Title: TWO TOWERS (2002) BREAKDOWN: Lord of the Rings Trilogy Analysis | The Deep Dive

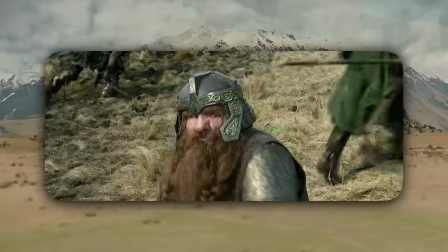(41:05)
This scene is also great because it establishes Gimli and Legolas's tallying game that they carry on through Helm's Deep.
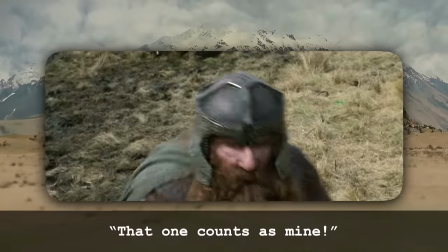(41:10) But that one counts as mine!
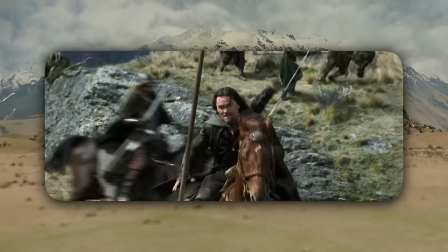(41:12)
Now, other than Legolas's swing, which I cannot help but love, the only shot I kind of take issue with is the speed and accuracy with which Aragorn spears the warg to save Gimli.
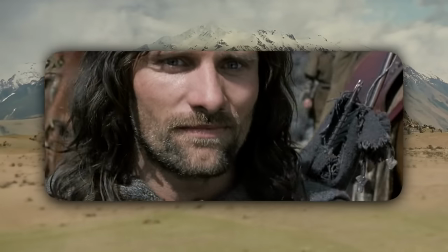(41:20)
Like, Aragorn is awesome, he looks great for 87, but he's not an elf like Legolas.
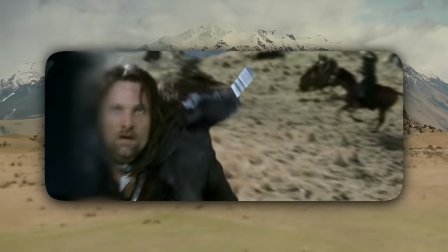(41:25)
He's a man, and I think he's more fun to watch when he's just like scrambling. Yes, he did have the badass move of flinging the torch to the Nazgul's face in Fellowship.
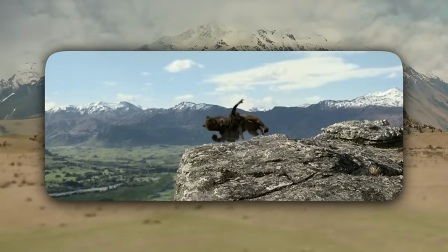(41:31)
I guess he gets one of these per movie. But pride goeth before the fall as Aragorn goes over the cliff, which of course is a fake out for anyone who hadn't read the text.
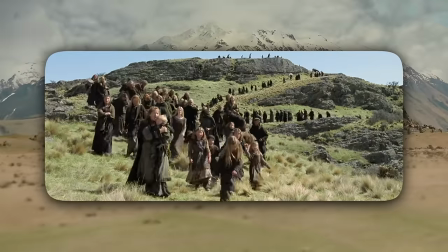(41:38)
But structurally, with all the changes they were making at this point in the movie with the journey to Helm's Deep, they needed this kind of all is lost moment for Theoden and the rest.
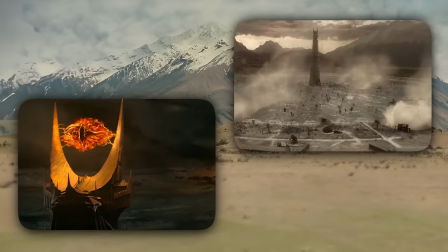(41:46)
Because remember, Two Towers is a story that tugs its heroes between two towers of hope and despair.
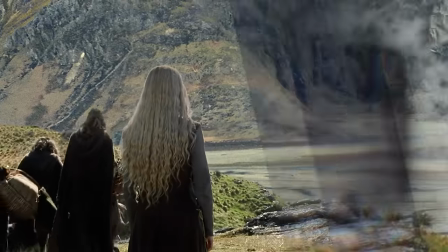(41:51)
So they arrive at Helm's Deep, and this set is just awesome.
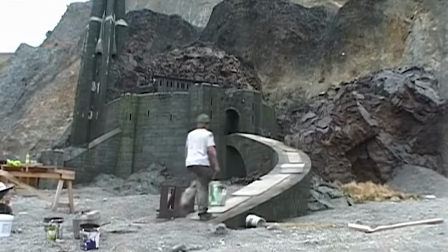(41:54)
This is actually the first structure that artist Alan Lee designed for these films, and the miniature that he was building was actually used in sizzle reel footage to get New Line to fund these films.
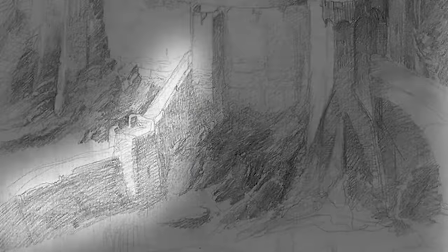(42:03)
Lee's illustration of Helm's Deep from the book had an angular outer wall, but artist John Howe suggested a curved outer wall.
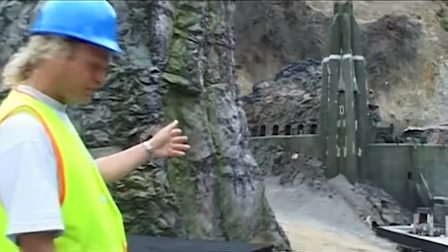(42:09)
This establishing shot that we see here is actually a 1/4 square model, which is actually about 50 feet wide or 15 meters, and it was used in various forced perspective shots.
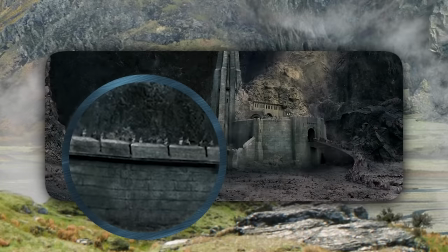(42:17)
Like here in this shot, the actors are actually far behind this wall, but they are made to look like they're right up against it and just much smaller than they actually Like, are.
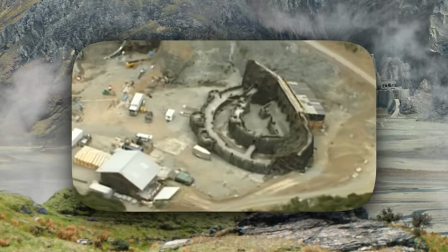(42:25)
The rock wall background of Helm's Deep was actually from Dry Creek Quarry near Wellington.
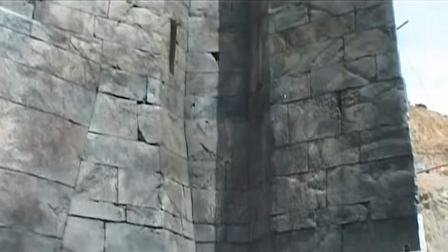(42:29)
Meanwhile, the stone walls of the fortress were made out of polystyrene, which is a cheap, lightweight material that when painted just looks like actual stone.
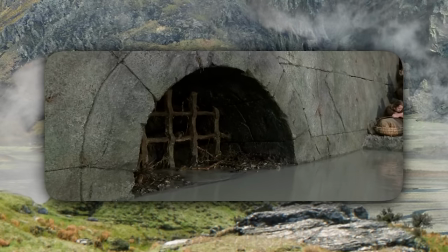(42:37)
Grima Wormtongue tells Saruman that the only way to breach this outer wall of Helm's Deep is a small drain hole, which Saruman plans to blow open with black powder.
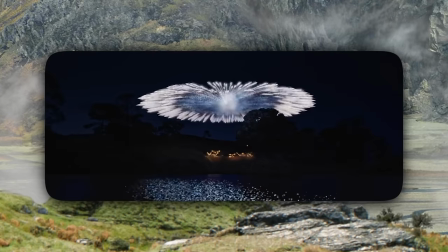(42:45)
And it's just an interesting contrast. Like the wizard Gandalf used black powder in his fireworks for amusement and joy, whereas Saruman uses this technology as a weapon of war.
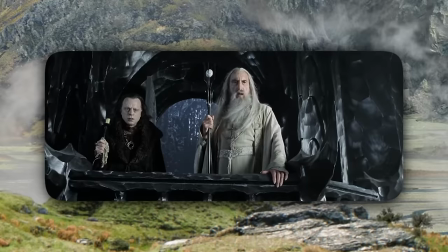(42:53)
And Saruman unveils his forces in the tens of thousands. Peter Jackson said that Saruman's speech was actually meant to evoke Hitler's speech at Nuremberg in 1936.
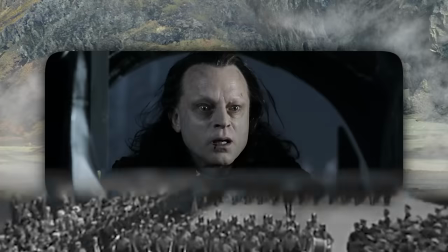(43:01)
If you ever look at footage of that, it is terrifying. And Brad Dourif's reaction totally reflects that.
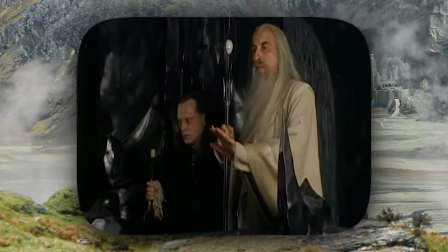(43:06)
Even though the actors were just looking at a blue screen here and hearing the sounds of like 30 or so crew that Peter Jackson had assembled to cheer for him, Brad sheds a tear.
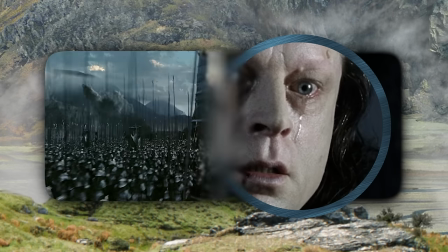(43:14)
He is the audience here, showing the shock and the guilt for this character for what he unleashed and which side of history he has aligned himself with.
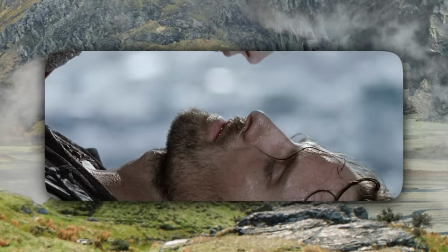(43:21)
Meanwhile, Aragorn floats down the river as he experiences this ghostly form of Arwen, who prays, "May the grace of the Valar protect you."
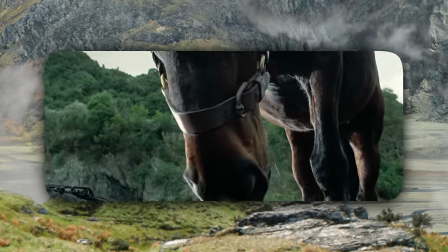(43:27)
And who do the Valar send? Brego! Horse boys are never alone.
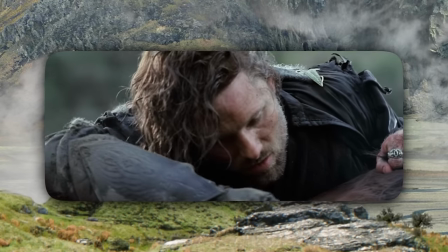(43:32)
This is why Viggo bought this horse, because he slept in this horse's stable so that it would trust him enough to do this stunt.
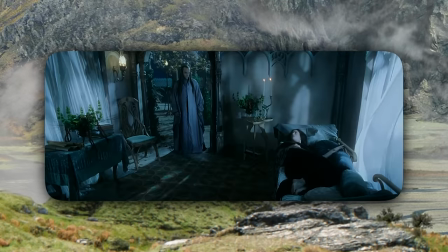(43:38)
And we use this miracle with Arwen to swing back over to Arwen in Rivendell as Elrond tells her that it is time to leave Middle-earth and sail west for Valinor.
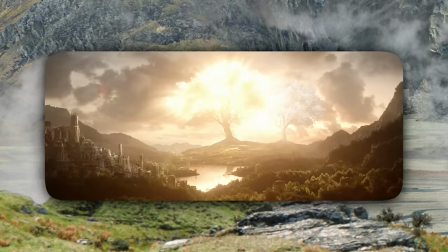(43:46)
On this tapestry are the two trees, Lorelin and Telperion, from Valinor, which brought light to the world before the sun and the moon were created.
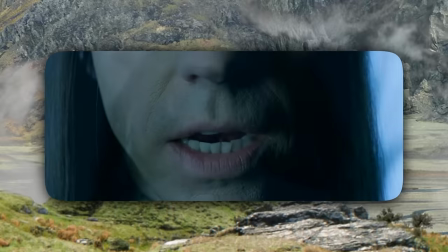(43:53)
These were destroyed by Melkor and a spider in the Wars of the First Age. Elrond shows Arwen a possible future of what growing old with Aragorn will look like.
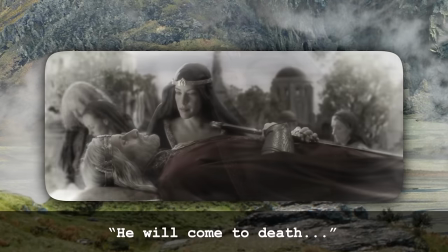(44:01) He will come to death,
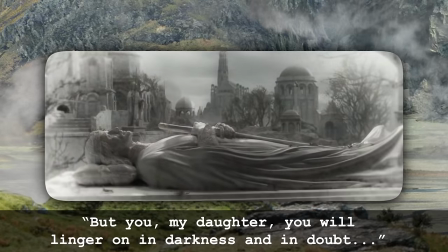(44:03) but you, my daughter, you will linger on in darkness and in doubt,
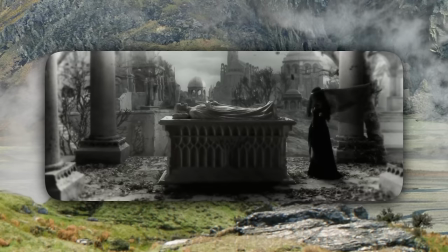(44:10) as nightfall in winter that comes without a star.
Ooh, this passage comes from Tolkien's appendices, and it's one of his most haunting pieces of writing.
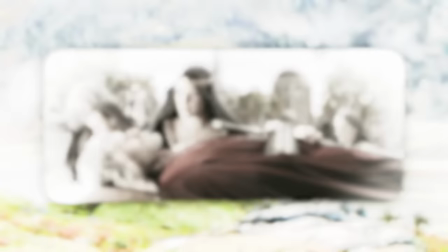(44:19)
Technically, this would be the furthest into the future we see in the Lord of the Rings trilogy. That is Aragorn's tomb in Minas Tirith, with the white tree carved into the side.
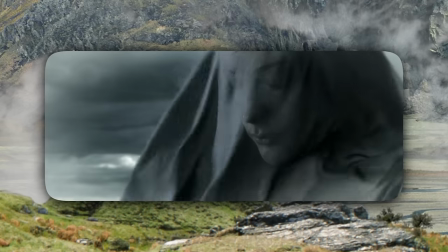(44:27)
It's both an image of hope that men will win this, but also an image of despair that Arwen will have to bury her love someday and watch the world rot.
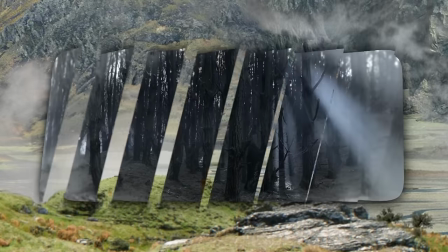(44:35)
I am always devastated by this, because as a story of hope and despair,
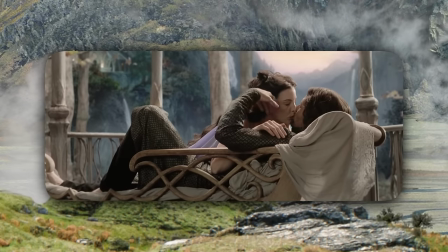(44:39)
what greater test of love is there than the chance of scoring just a few precious moments with another who might just someday leave you behind?
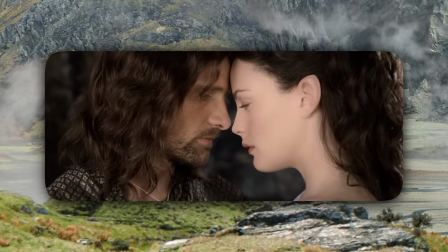(44:47)
We don't love so that we might stay with someone forever. We love because we cannot help but seize the moment.
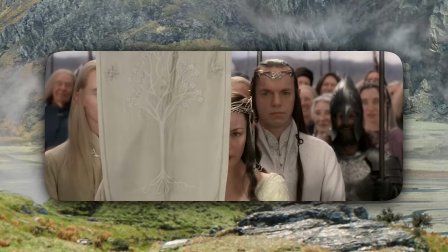(44:53)
Hope just means blazing forth despite the apparent certainty of loss someday.
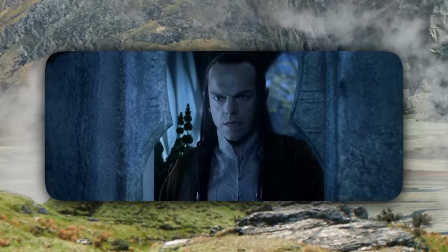(44:58)
Now, there's kind of this transitional point here,
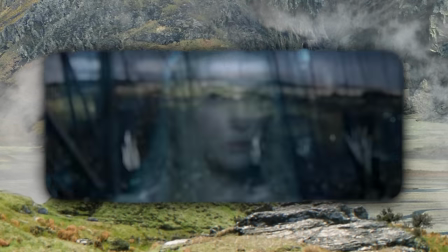(45:01)
a telepathic chat between Elrond and Galadriel that was structured this way to give an audience a lay of the land and reestablish the ring in this movie,
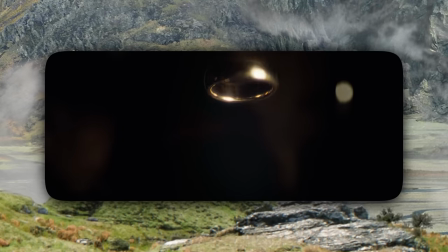(45:07)
which doesn't really get used much in Two Towers because it's sleeping.